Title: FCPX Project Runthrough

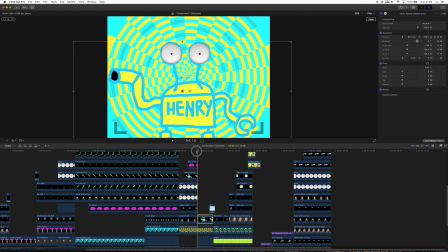So I gave it some eyes on Storks and it needed eyes so I gave it Kate's. But it gets the same eyes that kind of follow the idea so when people are given the idea in the form of the brain they then get kind of like these massive
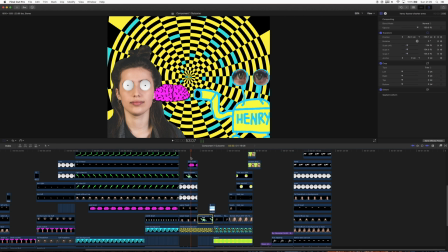sort of... they're almost like realistic cartoon eyes. I don't know if you've seen the art of like realistic simpsons but they all have this kind of um they all sort of look like this
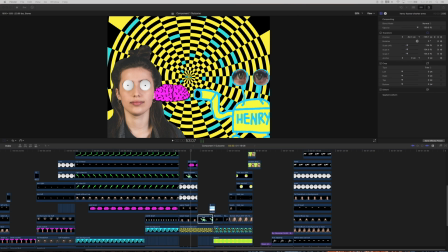can i get up a photo let's have a look uh realistic there
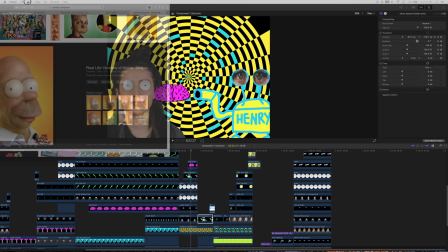it is right yeah so there we go
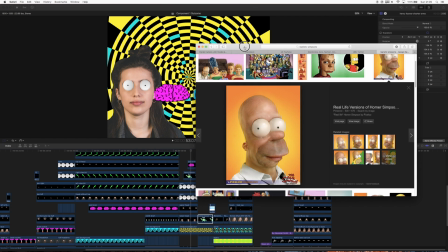this was like i originally had this idea and then i was like wow this sort of looks like the Realistic Simpsons sort of thing and then I looked at this and
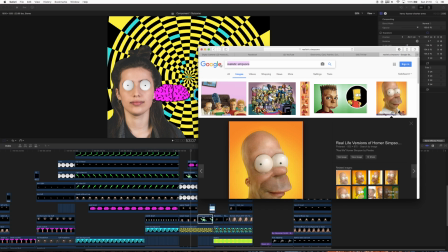yeah it's almost exactly like that and also a bit like the Rick and Morty
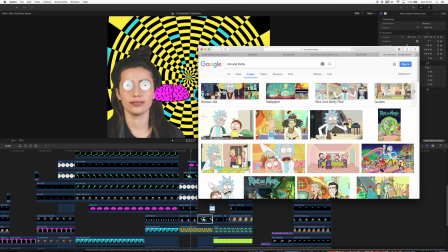eyes where they're just like these massive white eyes with just a tiny little in them.
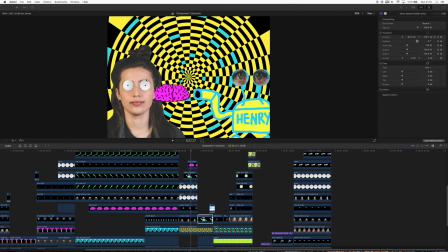They have sort of crosses for pupils but because I added the shading and stuff it kind of gives it like a more realistic look.
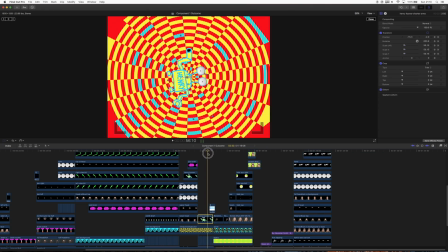So yeah there There we go, that's that scene, that one's all pretty simple, another glitch transition.
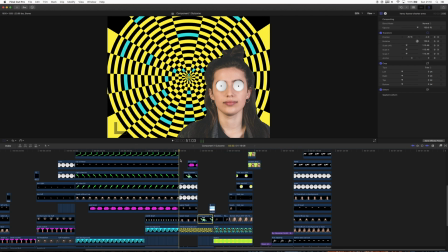Let's just watch through that scene shall we.
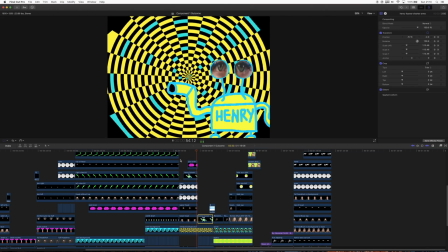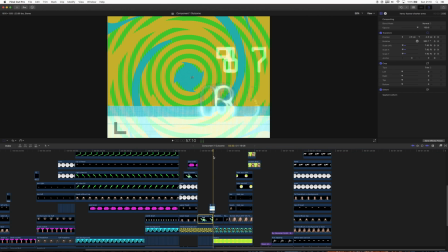And that brings us on to this scene which David said definitely reminded him of Vertigo I think the film is. I assume it's like a Hitchcock film or something.
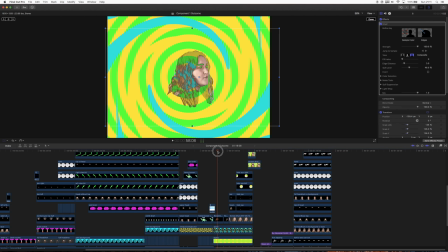But the original idea for this was to take one photo from the front and then using photoshop's 3D conversion to sort of create like a 3D model of it, but what I ended up doing, because I don't have photoshop extended edition, was I took a series of photos of Rhiannon turning round.
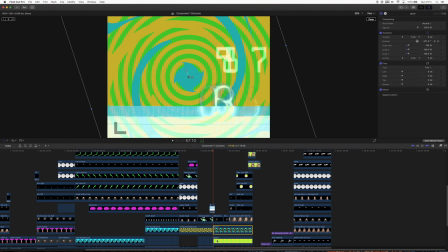If I just remove those bits.
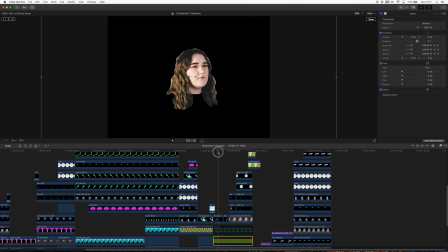I took a series of photos of Rhiannon just turning round and
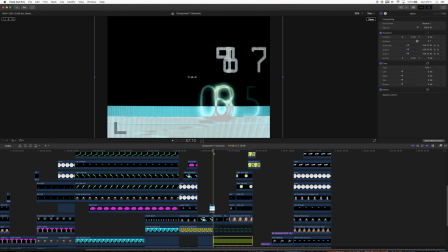then put them together in a separate Final Cut project just so that it was easier for them to... it was easy for me to just import it and then key the black out of it.
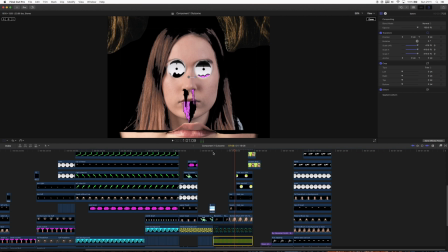So, there we go, the face just kind of spins round there. A lot of the effect is done because of the keying.
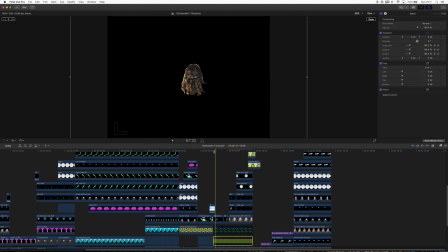Even though there isn't that many photos, it still appears reasonably smooth just because of how quickly it works,
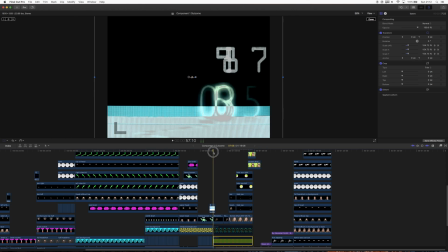so it's not too bad. It doesn't give a proper illusion of depth, but it works pretty well.
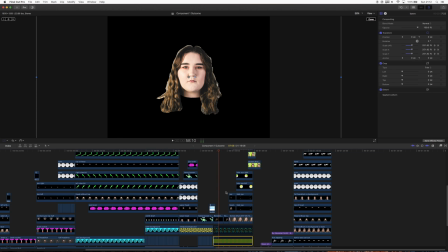I really like the scene and then when you add in both the background
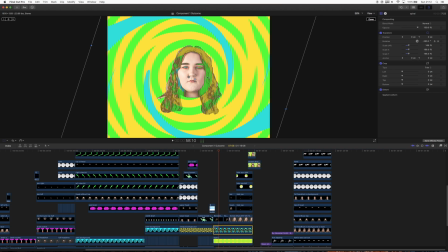layers you get this very sort of strange effect just because of how it's been keyed.
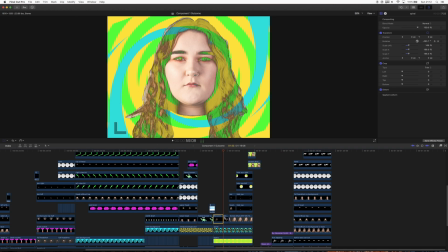So in the chroma keyer up here the strength is set down to zero and then the sample colour has been set so that
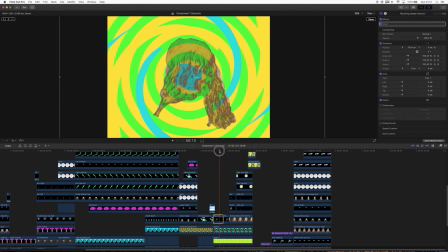it takes sort of the darkest parts of the image and then makes those transparent so that all her hair which is reasonably dark has sort of become this transparent colour
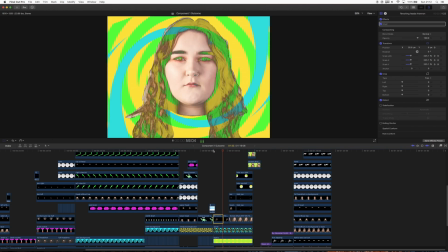so that when she spins round you can still see all the
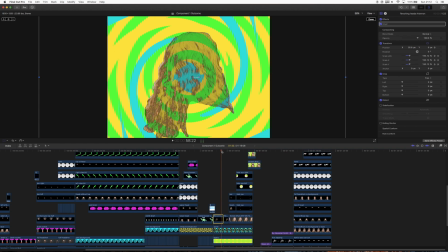spiral kind of behind it which I don't know I just think it's a really cool effect I just really like how it looks.
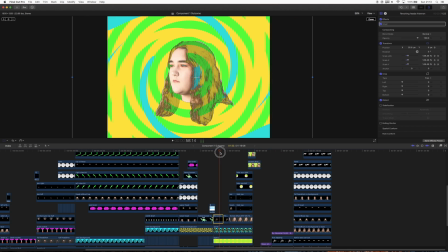It's sort of spooky, sort of mighty boosh kind of styling.